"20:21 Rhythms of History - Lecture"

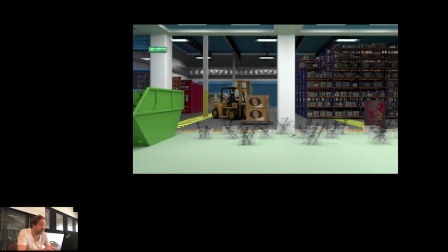On the other hand, it is not only a retrospective, but also a view of the future when such things appear
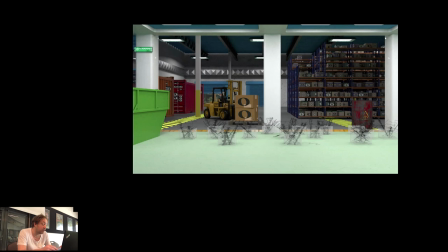in a deserted concert hall or even in outer space.
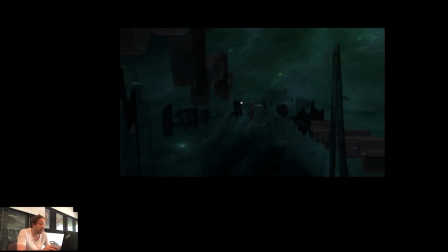This is science fiction, which always says something about our present, that is, about the past of the future, in the guise of the future.
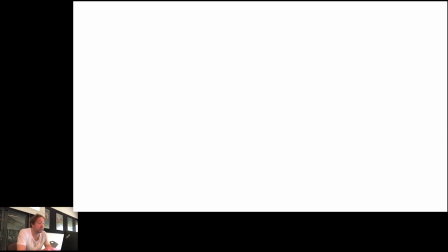but there is also at the beginning at the end of the film a formal bracket the expression of radical presence
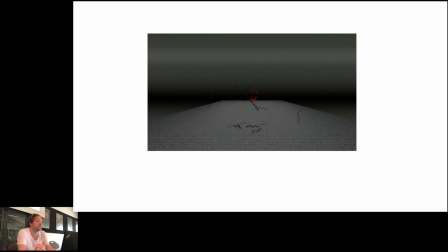the introduction of the piece places itself very accentuated in the toppers of an introduction we see a world at twilight dawn, a classical beginning
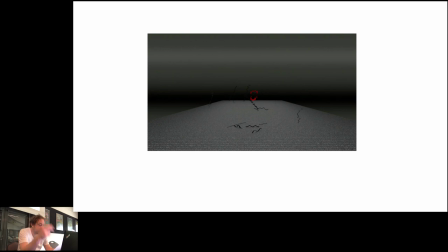like beginning of a fifth as an interval, like in Beethoven's 9th Symphony or Bruckner's 9th Symphony or Strauss' Zarathustra, rising from this primordial soup, as it were, here as the primal cry of the individual. I think that can be read quite clearly at first.
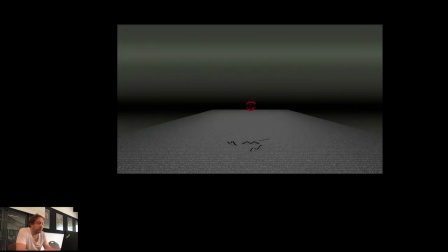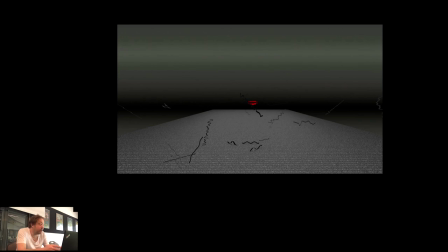Now this opening scene further represents the positions that Nietzsche
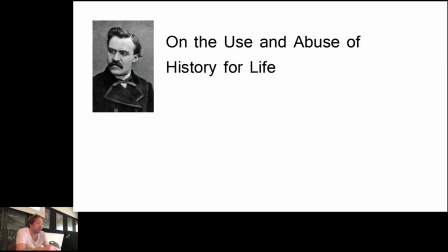contrasts in his early text on the use and abuse of history for life.
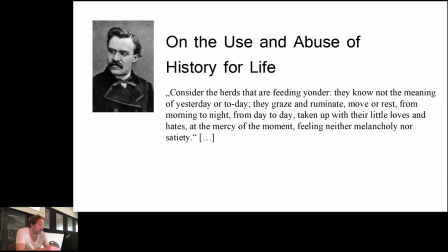Nietzsche, consider the hurts that are feeding yonder. They know not the meaning of yesterday or today. They graze and ruminate, move or rest from morning to night, from day to day,
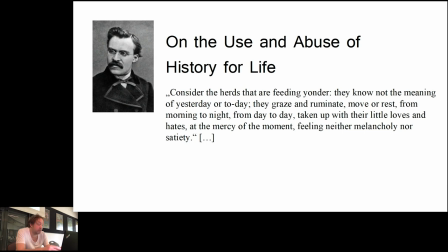taken up with their little laughs and hates at the mercy of the moment, feeling neither melancholy nor satiety. The man may ask the beast, why do you look at me and not speak to me of your happiness?
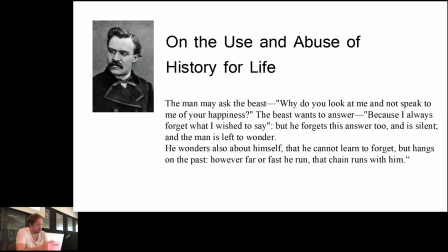The beast wants to answer, because I always forget what I wished to say. But he forgets this answer too and is silent, and the man is left to wander. He wonders also about himself that he cannot learn to forget, but he hangs on the past.
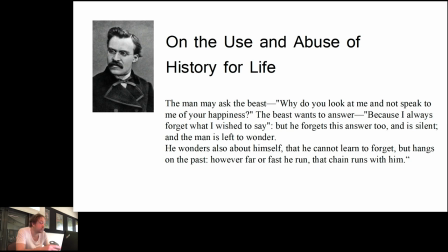However far or fast he runs, the chain runs with him.
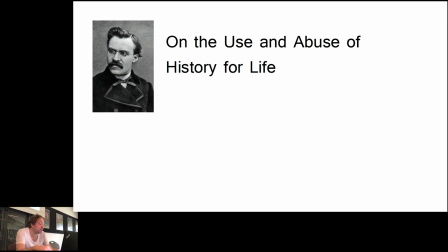Nietzsche distinguishes in this untimely contemplation the human being who, in extreme cases, only lives in history or is completely crushed and destroyed by it. This is a position that we have encountered in recent decades in Baudrillard's philosophy in particular,
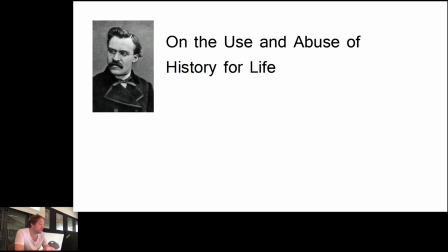that the present only ever produces repetitions, that is, simulations. Nietzsche contrasts this with the human being, or in the extreme case, the simple animal who lives solely in the present without any idea of the past or the future.
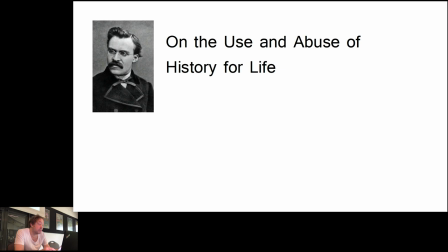An equally unfortunate position, which in its blind inability to learn, experiences every happiness anew, but also runs into the knife of every misfortune and makes progress impossible.
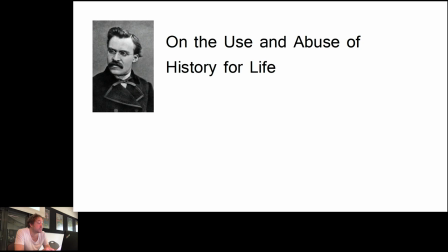This is probably why Francis Fukuyama's overly optimistic idea of the end of history, which he associated with the triumph of capitalism in the 1990s, met with such a fierce wave of objection.
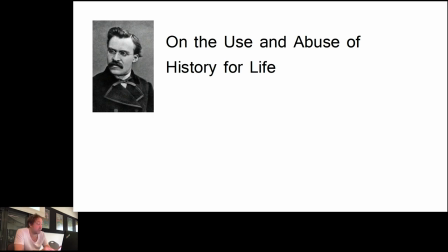The idea of a history-less time, however paradisical it is meant to be, can hardly be imagined in any other way than as an unholy chaos in which it is not history that has ended,
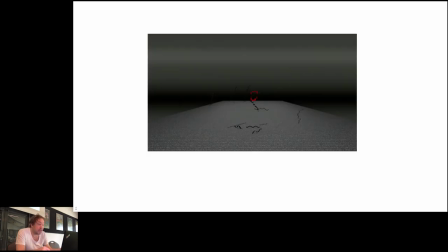but the ability to think history. I try to express these two positions here. First, the voice produces history in heaps until it literally outgrows itself and suffocates it.